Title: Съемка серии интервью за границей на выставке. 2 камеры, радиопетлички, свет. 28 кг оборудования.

Да, отлично. Всё пошло. Здравствуйте, друзья. Я на крупнейшей выставке в Германии. Называется Агритехника. Вернее, Агритехника. И здесь мы снимаем интервью. И представляете, чтобы снять интервью, пришлось взять 28 килограмм оборудования. Поэтому я минимизировал каждую, каждую железочку. Я минимизировал. Вот давайте посмотрим, как получилось. Смотрите, всего два света. Я взял всего два света. Вот эти вот маленькие.
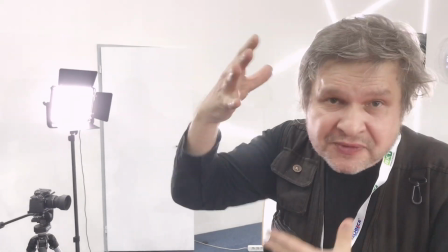0:28 Два света, ну, относительно маленькие, но все еще они позволяют нам дать, ну, такой яркий,
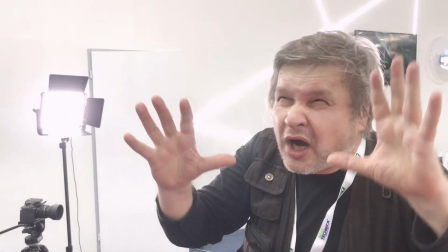0:34 как бы полурассеянный, что ли, свет, да.
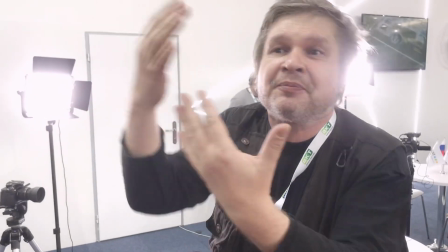0:41 Почему полурассеянный? Потому что здесь очень много всякого света рассеянного, да. И здесь я немножечко поддаю энергии, то есть совсем уже рассеянный, портретный. Ну, смысла брать не нужно было. Значит, вот смотрите, я поставил на гостя, на гостя, как бы гость более важен, да.
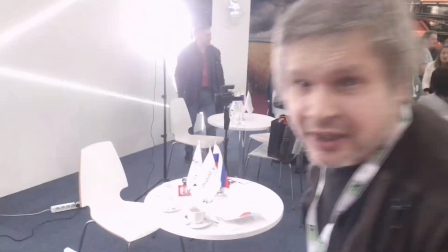0:57 Ну, условно, я поставил на Гося, сюда, вот Гося у нас вот здесь уходит. Да, обратите внимание, да, Гося вот здесь сидит.
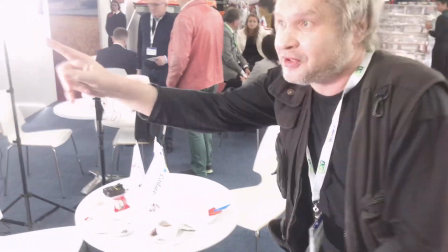1:07 Сейчас, да, я поставил вот этот, да, вот этот свет я поставил на Гося,
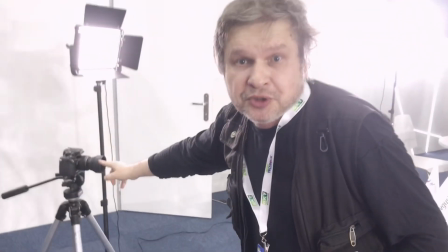1:12 и я поставил камеру J4 на штативчике,
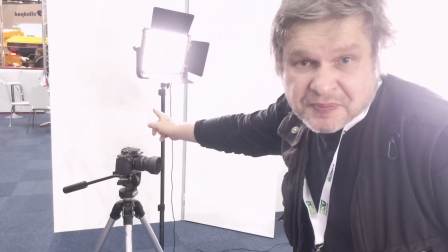1:17 поставил с объективом 25 мм, вот, 1.4, Carl Zeiss.
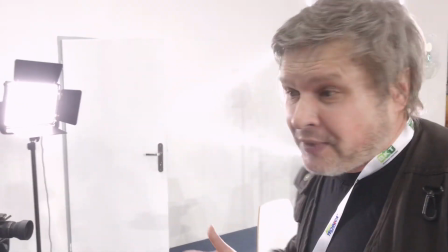1:23 Очень хороший объектив, да, поставил, чтобы было симпатичненько. Вот, значит, посмотрите еще Да, вторая камера, давайте подойдем Вторая камера
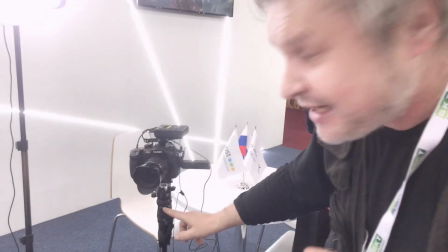1:33 Вот, вторая камера Это очень интересно, обратите внимание Она стоит на штативе от света Почему я поставил от света? У меня там еще осталось 3 штатива Ну не могу, не влезает по килограммам Что я сделал?
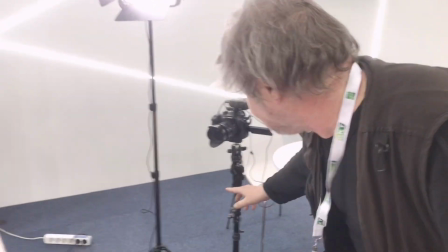1:47 Я поставил попрепчу штатив И я поставил,
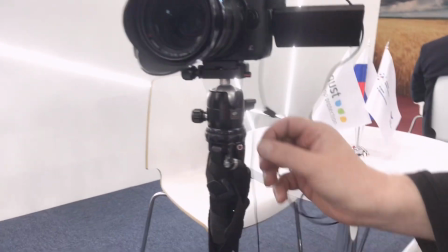1:50 здесь вот есть такая Сируи фирма Она делает такие вот вот маленькие штативчики и
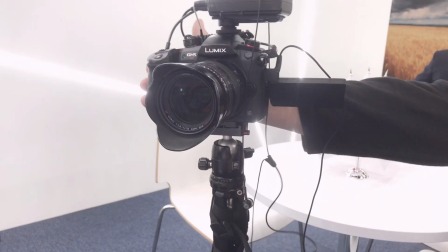1:57 чем его пресс вот он очень плавный вот попасть по этой оси он очень плавный а по вертикали
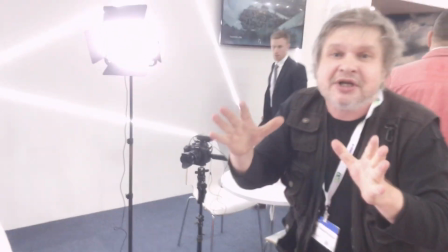2:02 он такое как бы на шарнире но дело в том что по вертикали нам панорамы очень
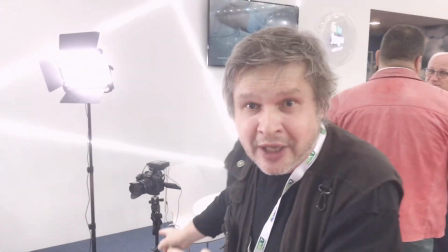2:07 редко нужны нам сюда плавные по горизонтали поэтому это хорошая штука вот я сделал из него такой штатив но все равно
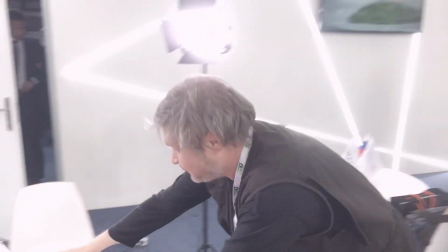2:13 трогать не будет но смотрите еще интересный у нас два приемника два передатчика. Это срамоники. Два передатчика. Здоровые, тяжелые. И один приемник. Ребята, сейчас мы все знаем, что есть легкие и маленькие. Но в чем? Почему я не взял легкие и маленькие? Потому что здесь мы одним движением выбрасываем батарейки и ставим новые. То есть мне нужно постоянно, чтобы я мог поставить новые батарейки и чтобы мы делали интервью. Вдруг закончится зарядка, а мне нужно снимать это недопустимо ну никто нас ждать с вами не будет вот и хочу показать вам как я поставил стулья это тоже очень интересно
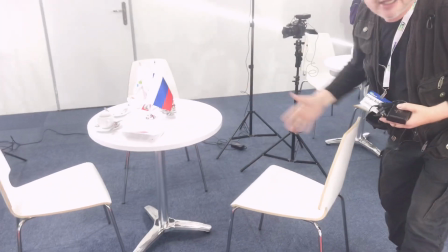2:56 значит обратите внимание стулья я поставил так вот под углом да
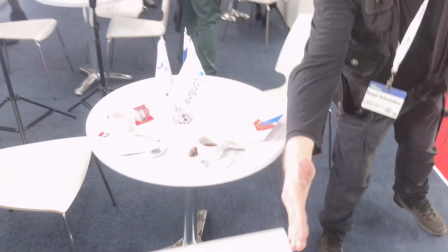3:01 они стоят вот один стул да у нас один стул стоит и второй стул
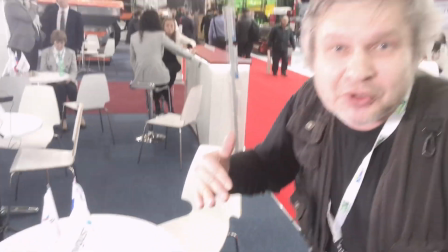3:06 чуть-чуть вроде бы они за столом сидят но они под углом а зачем чтобы стол не давал
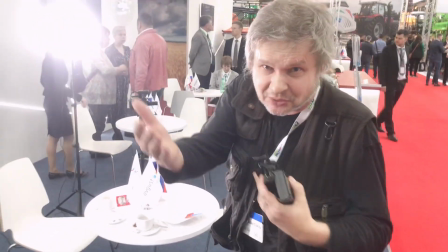3:12 им пространство для конфронтации чтобы они были более в сотрудничестве, чем в конфликтации.
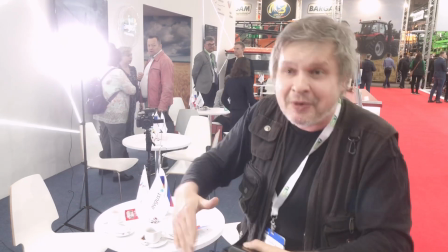3:19 Можно опереться, положить бумагу, но все равно человек открыт. Соответственно, из всех возможных вариаций мы выбираем компромисс.
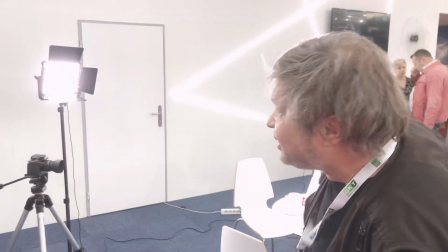3:31 Здесь очень большой компромисс. Я поставил обе камеры, чтобы они показывали нам открытое пространство.
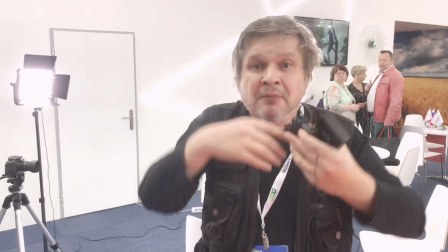3:36 Здесь очень много шума, и микрофоны они все равно шум поймают. Поэтому будет понятно, что люди были на выставке, Вокруг приходили люди. Это, в общем, приемлемо. Вот чем я с вами хотел поделиться, друзья. Желаю нам с вами радости, успеха и красивых кадров.